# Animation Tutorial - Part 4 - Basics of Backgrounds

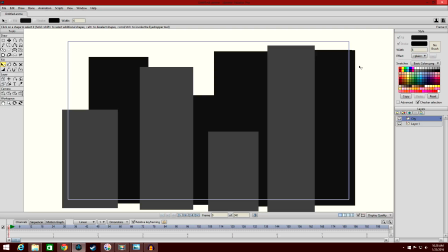So now you're starting to see what I'm trying to get at here. In fact, actually I'm going to get a bit smaller and bring it down just to have a different, just have the levels a bit different. So you have the back, so in a scene, now you're starting to see you have the background, then a mid-ground,
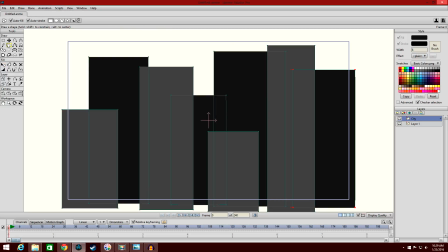and then you have the foreground, which would be on top of everything so
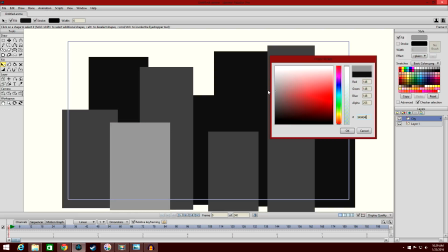we take this color right here make it lighter than the mid ground about that color oh
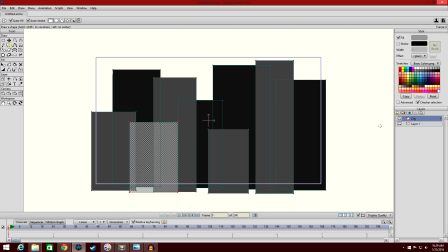dear me my mouse is starting to bug out on me but I got it okay there we go oops
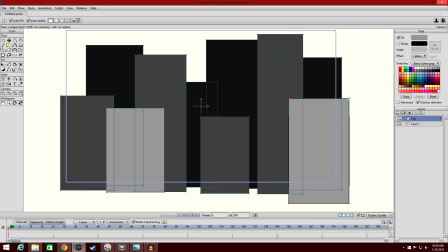it's bugging out on me oh dear I don't know why my mouse is bugging out on me I think let me just let me uh check my,
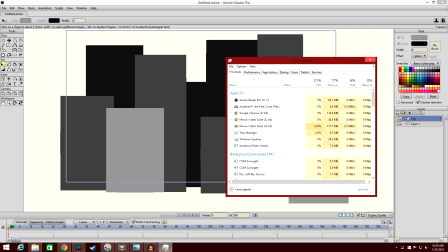ah, there we go. Okay, there it goes. It fixed itself. My CPU usage was up.
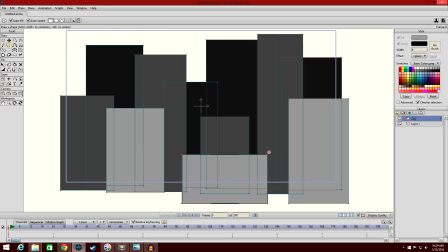There's processes that run in the background that can make that happen. So now, so now I hope you're seeing what I'm talking about.
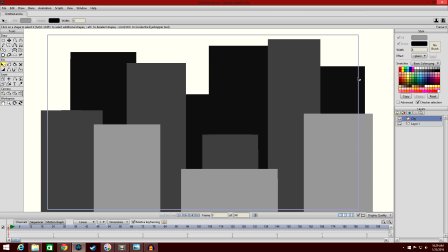So, so now we have, using minimalism, we have this, like, very basic looking city, right? Okay. And this isn't a background, this is a scene.
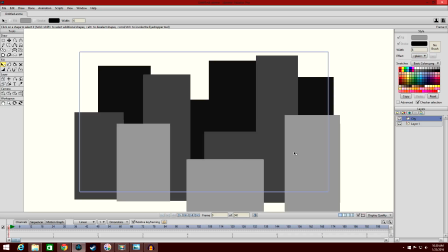The background is this darkest area here, then you have the mid-ground and then the foreground, and it all makes up a scene, which is the city.
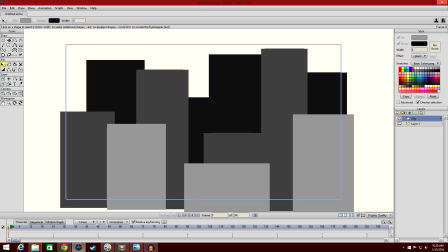You have this city area. Okay, makes sense. I hope it makes sense. and so because a lot of people sort of the the the reason why I emphasize you know thinking about a background differently that
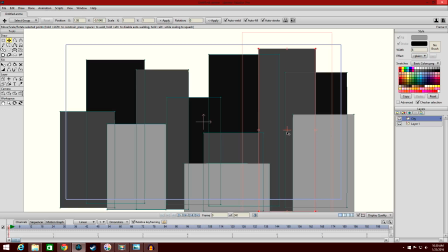thinking about a scene instead of it as a background is because it's important to remember that there is the depth of field and the depth of field can really set apart a background even if you're using something that's very very minimalist just a very minimalist
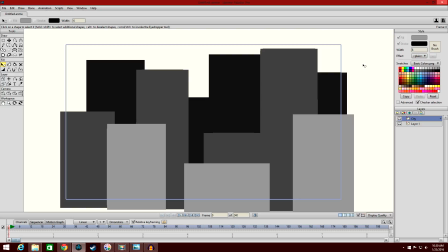looking background area like I'm doing here even just doing this you are still creating a depth of field and it sets it apart and makes the world feel more alive right because you have layers to everything now
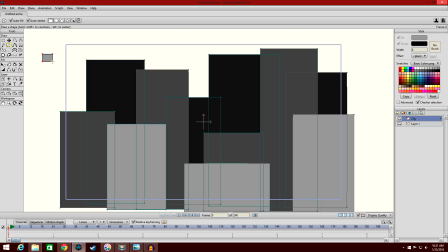I'm gonna do something real quick I'm just gonna add I'm just gonna have some little blocks that I'm going to use and create these windows that I want and
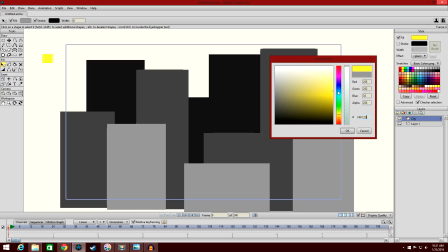why I'm doing that I'm going to talk about a good a good thing with depth of field is as you see here what I'm
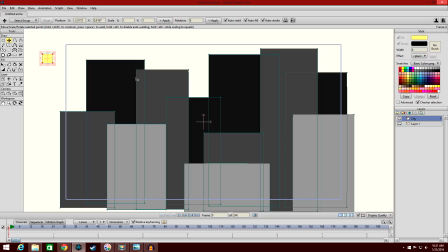doing well not this specifically but notice how the things that are further back or darker and it gets lighter as it moves forward that is a really good way to create a depth of field in my opinion and
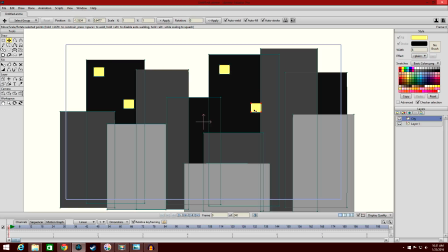it's it's a very common little trick that people that people like like to use just having darker and darker and then moving lighter it's very simple and it's very and it's easy to understand which is why I'm using it to help you understand depth of field but there's a lot of ways that you can create the depth of field
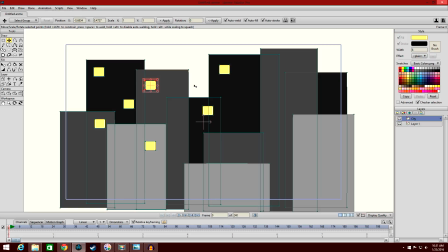without using darker and lighter there's even actually a reverse of this where you have lighter in the back and it moves to the darker but it's really all up to you how you want to how you want to do it but it's important to create that depth of field.
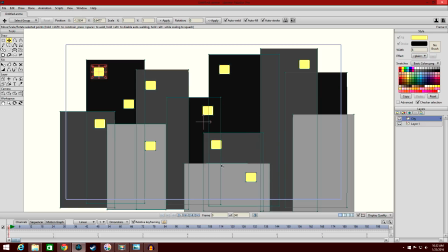And again, the simplest way that you can do that is by, well, just very, very, very easily just having darker go to lighter.
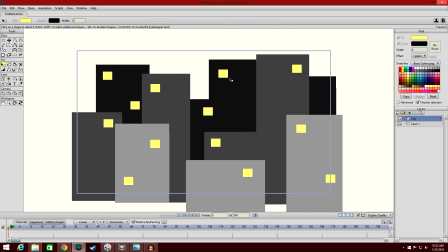And as you see here, now we have this very basic, very basic blocky looking city, but it still has that depth of field. So despite it being very minimalist, it's still, you can still tell what this is supposed to be which is important and
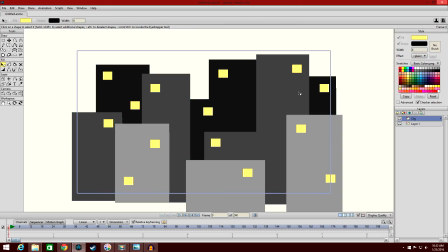it has it has the depth of field which allows it to feel more lively like it's actually like it's actually almost there you see